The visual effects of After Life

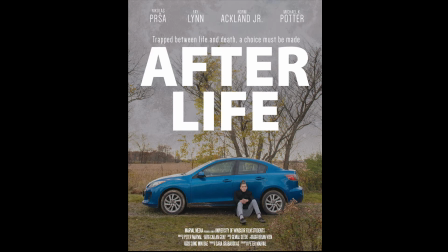Hello, my name is Peter Marvell and this is a video about the visual effects of Afterlife, a student film I wrote and directed. This film was created by third year University Windsor students for a cinematography course. I first want to clarify, by visual effects I don't mean cool CGI effects you see in big blockbusters,
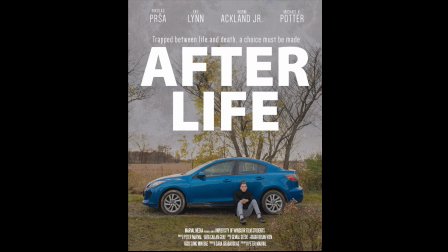that's definitely not the case here, but more so the removal of unwanted background elements of some shots, or cleaning up things in shots noticed only after and post. It would have been nice to be able to reshoot, but that just wasn't an option. So what I'm going to do is show you clips from the film we submitted for class. Obviously, we had a tight deadline and needed to submit a final version of the film.
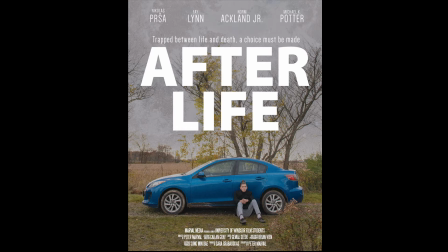But then afterwards, I had the luxury of time to go in and refine things, including video audio and audio effects, and create a final version of the film for submission into film festivals. Then I will show clips from that film so you can see the before and after.
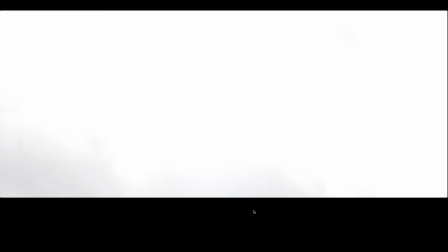So I'm going to start off by showing the first shot of the film, which was shot on the second day using a Panasonic GH5. Most of this film was shot using the Arri Alexa Mini, which is a really good camera, but it was not possible to use it for this shot since it's big and bulky and expensive.
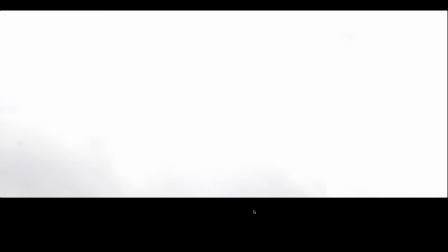Not really something you want to put in harm's way. So we mounted the GH5 on a Ronin S and our cinematographer Brian filmed this from a moving vehicle while using the joystick on the Ronin to tilt the camera down from the sky.
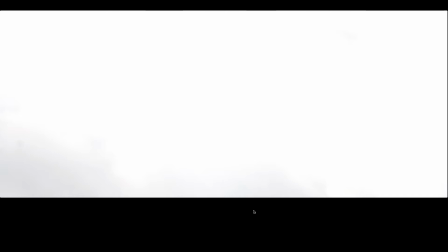So it was kind know at the time was that the gh5 had a dirty sensor uh it's not really noticeable in this first version of the
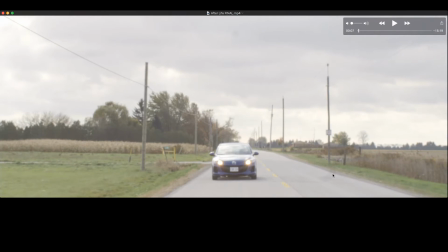film since a more thorough color correction happened in the final version of the film but you can see here there's a large piece of dust and uh and it's actually also there in the final version uh since it was really difficult to remove remove um since
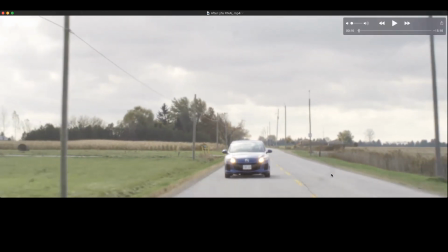there's kind of like a movement behind it you can see here there's like um like a dust blotch or something
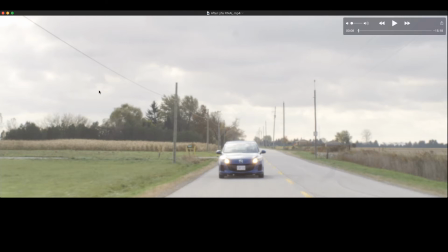which was removed and there's you can't really notice it here but there's a bunch of like little specks that were noticeable once it was
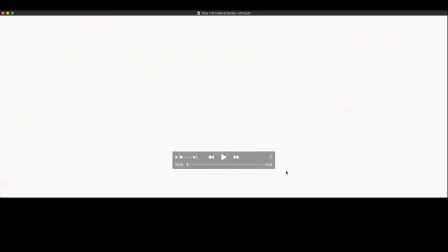darkened so here's the final version of that shot I'm not going to show everything but I just want to say that this was cleaned up by exporting all the
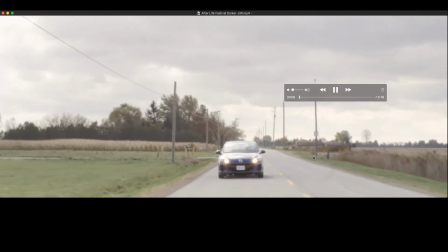frames from Premiere and fixing each one in Photoshop using the clone tool it's kind of tricky because each frame had to blend into one another seamlessly so the next shot involved removing parts of a gate from it.
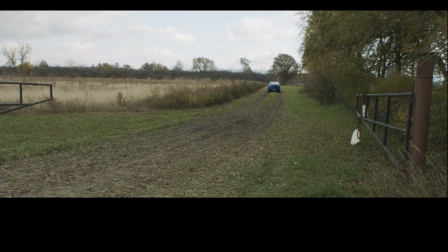I was told it looked like private property, which is what it is, but the character might not turn there. Originally the story had the character's car break down on a desolate road, but getting permits turned out to be a huge hassle, so I was lucky enough to find someone to allow us to film on their property.
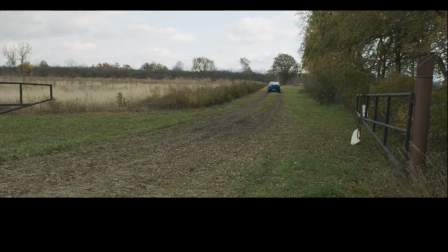While it's not a road, it still looks like a country lane, and the removal of the gates made it more believable that the character would listen to the GPS to turn there.
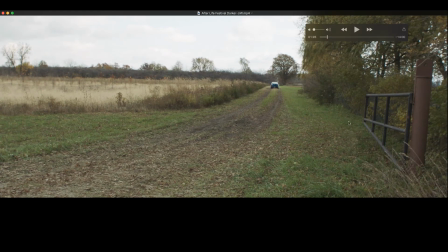I removed as much as I could. Since most people will be looking at the car, they won't notice that where the objects were, the wind isn't really moving the plant life there. I couldn't remove the most foreground part of the gate since there's too much vegetation moving in front of and around it.
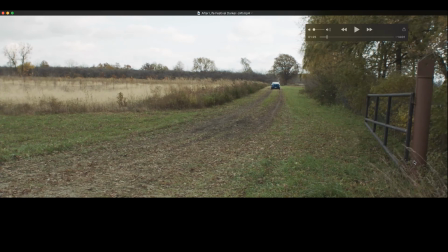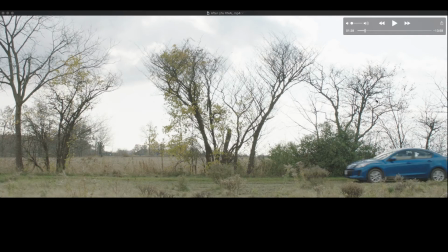So the next shot involved making sure the car looked like it suddenly died.